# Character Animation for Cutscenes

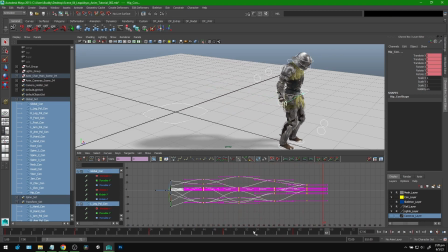987s
And then, yeah, comes to a stop there. Okay, so the first thing is just the in-betweens.
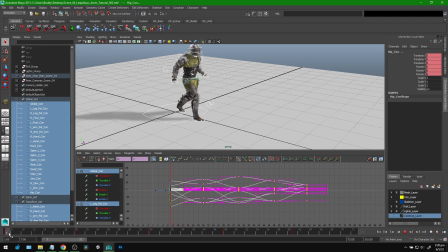993s
We want to fix the feet. I usually go through and do the biggest things first.
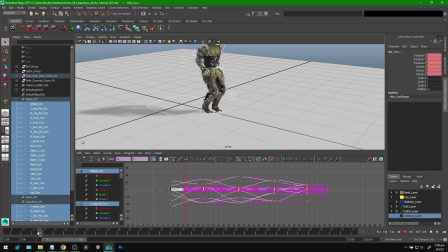998s
And to me, the most obvious thing is that the feet need to at least be lifting, right? So I'll do one side at a time.
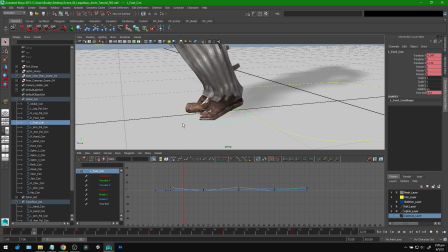1005s
I'll do the one that's starting. And this is really, since we're to have the key poses in place, it's really just a matter of adding a new keyframe here where it's controlling the Y movement. Just move it up a little bit.
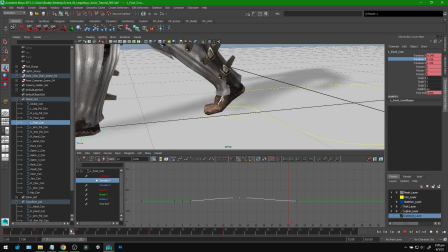1021s
So now he's going from each pose, which has his feet grounded, but in between we're adding this like little lift.
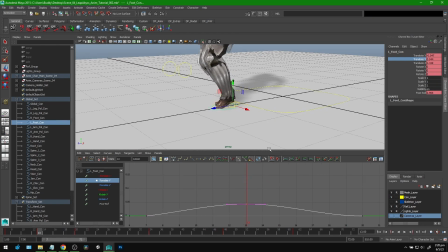1029s
Might be too much, actually. Let's just, doesn't have to be crazy. And then he's going to skip a foot because he plants it.
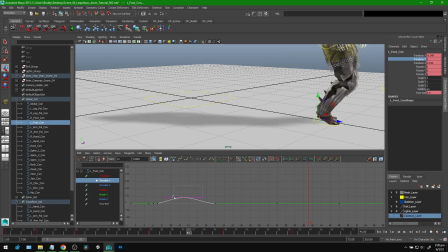1037s
And then the next one is the same. So you could even just copy and paste those. So now he's kind of just dragging one of his feet behind.
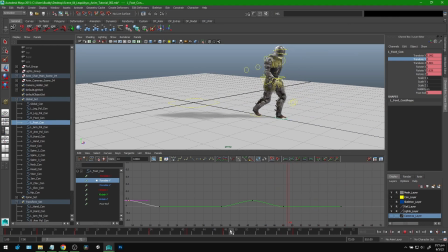1048s
And then this part here, I'm going to mess around with this because this is like, he's got to put his weight on one foot and then put his weight on the other foot.
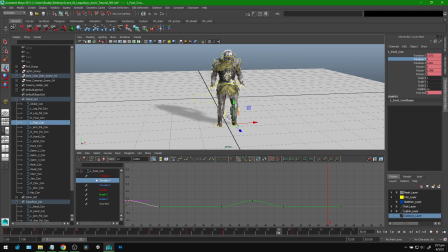1056s
You know, he's got to make, because he's separating his feet, there kind of has to be something.
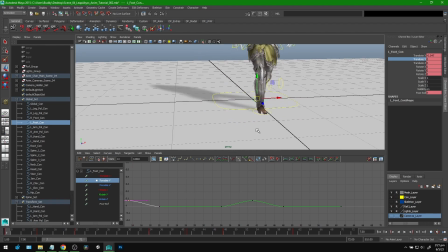1061s
So let's just do the walking animation first. So now let's go to the next foot. Do the same exact thing, but it's inverted.
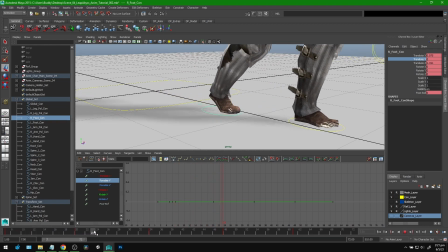1068s
So the first step actually comes now. Just key that.
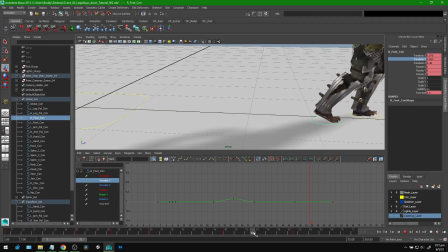1074s
I'm just going to raise it by hand. Why not? And then this one, we can raise this one up too.
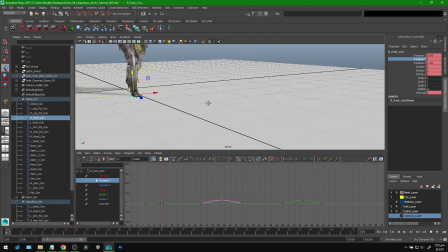1082s
There. It's going to look funny. There's going to be some sliding, but we'll fix it. So for the walking, he's at least lifting his feet up now, right?
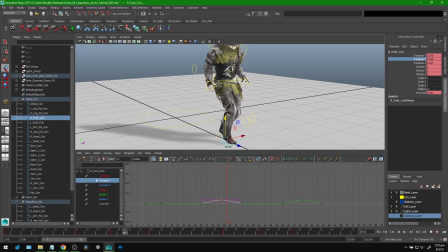1093s
But I also want to adjust the like the Y movement of his upper body, because right now he's kind of floating.
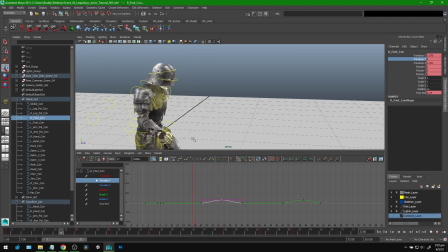1100s
He could balance a glass of water on his head as he walked, right? We don't want that. We want it to be labored, right?
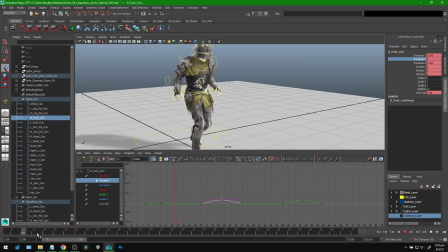1107s
Because he's undead. But every person, you know, they're going to have a bounce as they walk. So let's see.
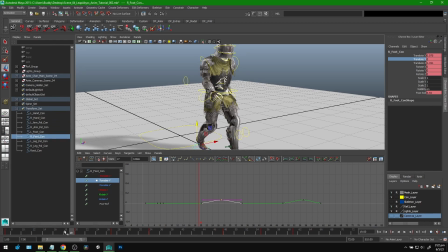1115s
I guess I'll include the hands in this as well, just because I don't want them to be moving around, or I don't want them to diverge too much from his body position.
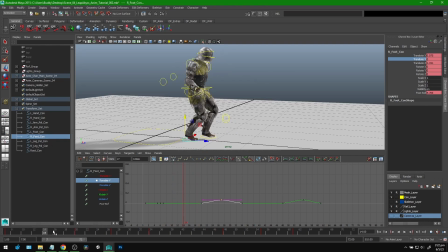1123s
So let's see what happens here. As he's stepping, he's going to be going up. And when he steps down, he's going to be going back down, right? So let's grab the hands and the root, grab the Y, just so we're seeing the right things here.
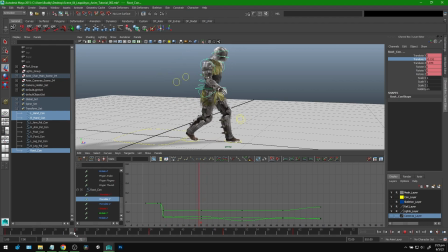1142s
And I'm just going to be messing around with the Y position. I'm going to leave the Y in the key poses, because I think that's fine. I think there might be enough playroom, like wiggle room, for us to move up in between for this pose to be the downward pose.
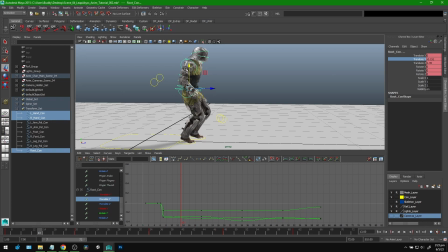1158s
So let's just see. Because sometimes you lift it up and there's a lot of stretching with the IKs and stuff. So I'm just going to key that and we'll see all these guys come up. And so now he's actually, you know, standing up on that leg as he goes. Maybe it's a little too tall.
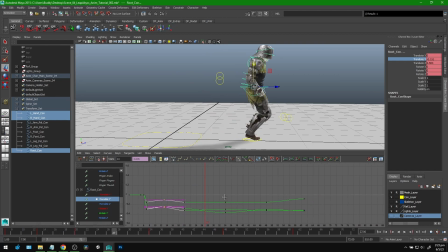1179s
That's fine. I'm just going to copy and paste for ease. So that's the same. Actually, that might have been a bad move because the hands are actually always in a different position. So I'm just going to do it by hand.
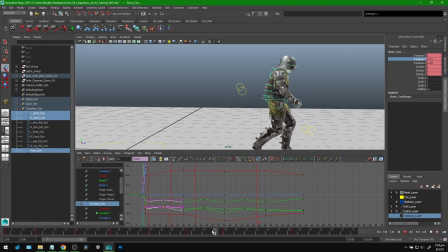1195s
And I guess He's like standing up at this end point, so I'm not going to touch it right now. The final part where he's actually standing is going to be its own little isolated thing, so I'll just do that afterwards.
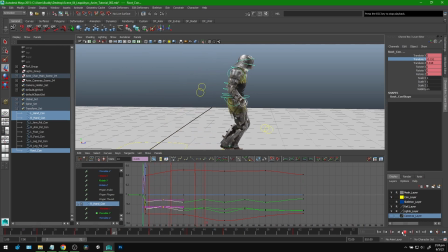1209s
Okay, so he's got his bob a little bit, right? So I want to emphasize it.
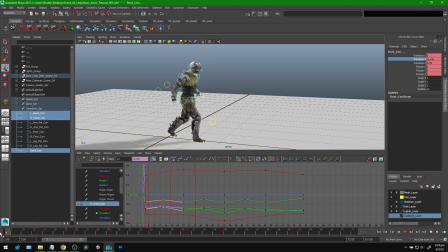1215s
I usually do a little bit of secondary motion with his spine because he's got a lot of weight coming down on his on his center.